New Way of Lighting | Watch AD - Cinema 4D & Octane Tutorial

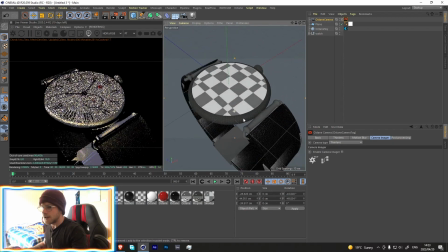Go in over here, and now just by adding that, we're getting these really nice reflections. So if you had to look over here, we're getting these really nice reflections, and we're also just getting this really nice overall color to it.
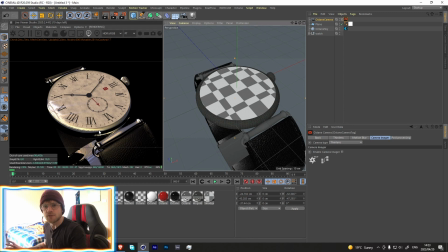There's no obvious sense of there's a light over here, there's a light over here. It just feels like it's a full scene, and it just looks really nice and really realistic.
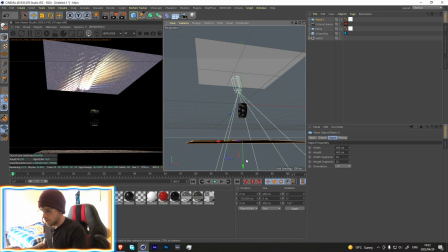So let's also just take this plane, bring it down, rotate it 180 degrees.
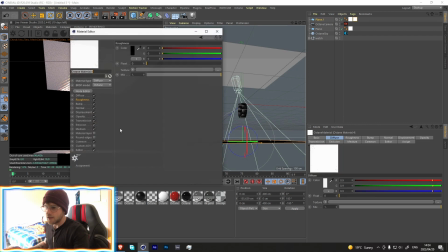Let's create another texture over here. And let's just change the image that we're using.
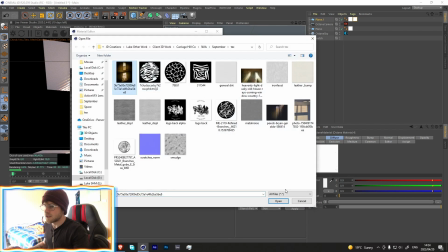So let's go with maybe this one over here.
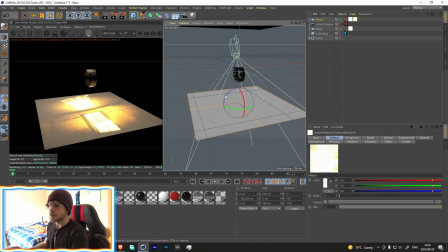And with this scene, so what we're going to use is we're going to use these images as the background.
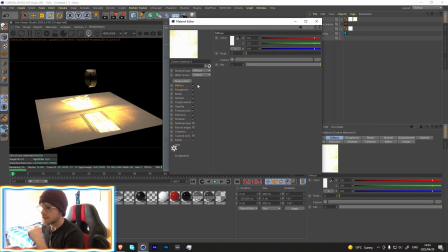But with that, we have to make the diffuse channel black.
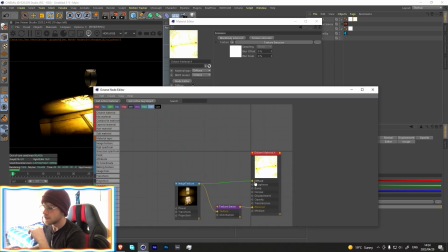So the reason for that is that if we had to use this image in the diffuse texture over here and bring down the power all the way,
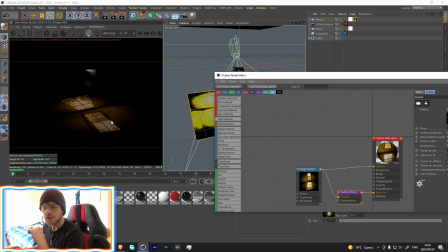you're still going to be able to see it over here, which isn't what we want, because it's going to be catching the light from this top plane over here.
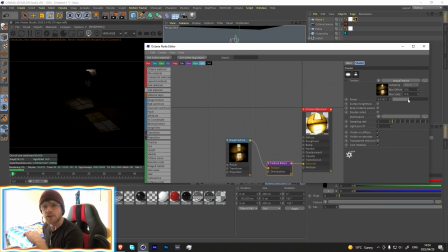So by making it black, we're able to have complete control of how much is seen depending on how much power we put into it.
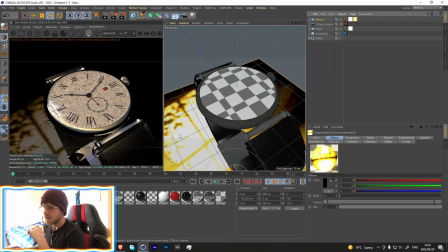So it's completely arc directable like that. So let's just move this up a bit.
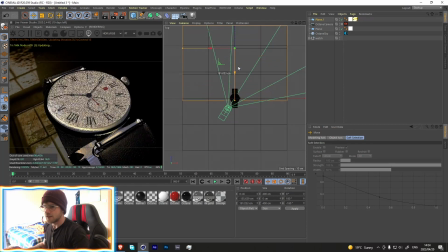Maybe something like that.
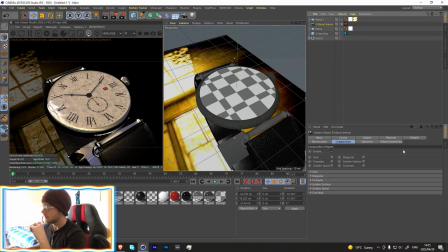So let's go over here, select the subject matter, go into this octane tag, thin lens, and then depth of field. Let's just raise up the aperture. We don't really want to see what's in the background. We mainly just want it to be kind of abstracty. It's just going to add like color to it.
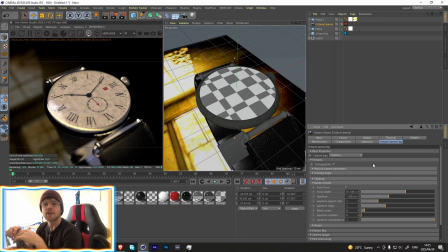But what that's going to do is it's going to fill up the scene. So instead of just having like a flat background or flat white background, for instance, using something like this adds a lot more dynamics to the scene and makes it seem a lot more complex than it actually is, even though you're literally just using two planes to get this look. So yeah, I think that looks really cool.
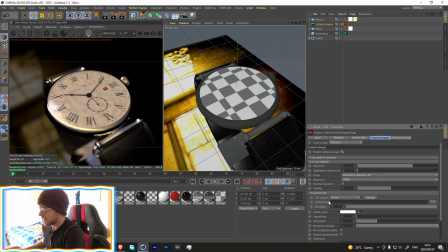Let's just add some pizzazz to it. Let's go over here, add a LUT. So these are just the normal Octane LUTs that come default with with Octane. Some of them are really good. I used this one for the project. Let's just bring this down a bit.
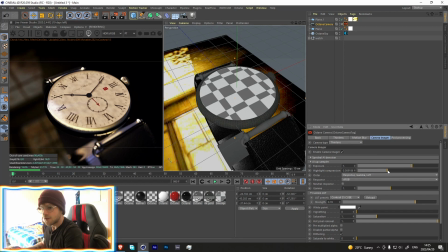Let's bring up the highlight compression, and then lower the exposure and increase the gamma by a tiny bit. So the one really nice thing about using images like this is that we're able to completely art direct the way that they look.
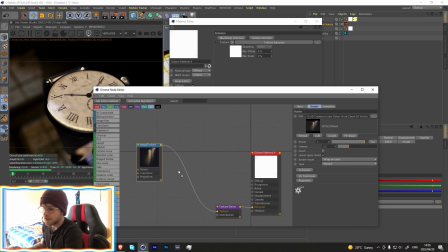So if we had to go over here, add a color correction.
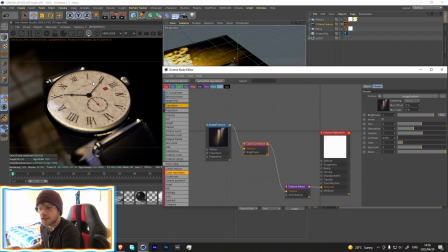So the problem with this that I see over here is that this is orange and the background is orange, and that just doesn't look great, because with product photography or videography like this, we want the subject matter to stand out from the background,
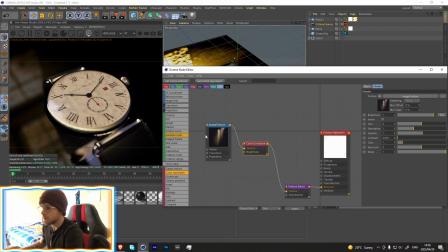and at the moment it kind of just blends into one. So we're able to change the color of this just by adding a color correction node over here. So maybe lower the saturation and just the gamma by a bit. And now we're able to have it a lot more white.
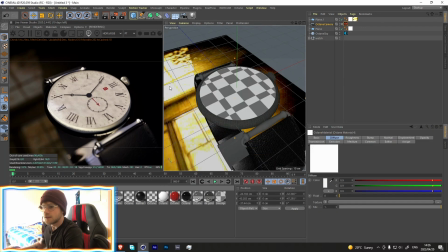And now just by doing that, you're able to have a difference between the background and the foreground, which makes this pop out a lot more. Quick tip, if you go over here into view settings and change this opacity and bring this all the way up,
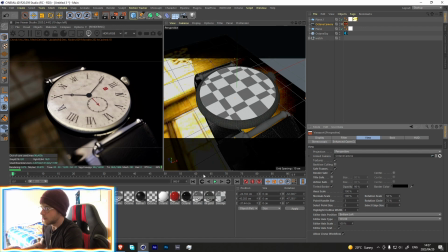this will bring these black bars in, which help a lot with like framing and composition, because now you know exactly what's going to be in the render. So yeah, that looks really nice.
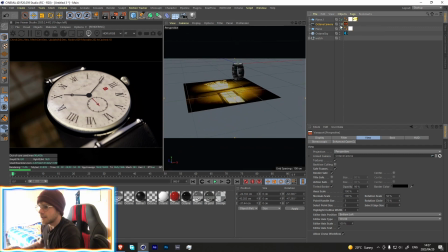One other lighting technique I wanted to show you guys is, say now we wanted to build out the scene a little bit more,
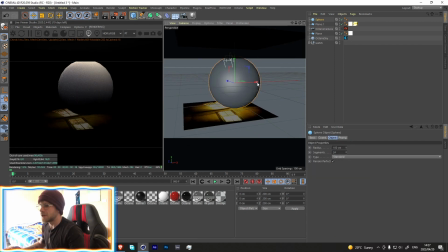and we say now wanted, I don't know, floating spheres around it. I don't know why you would want that, but you know, to make it more dynamic, if that's a thing you wanted to do. It didn't work for this one, just because they wanted something, you know, simple, clean and elegant.
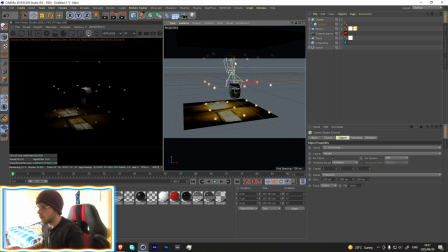But let me show you why I'm doing this. So let's make this at 150.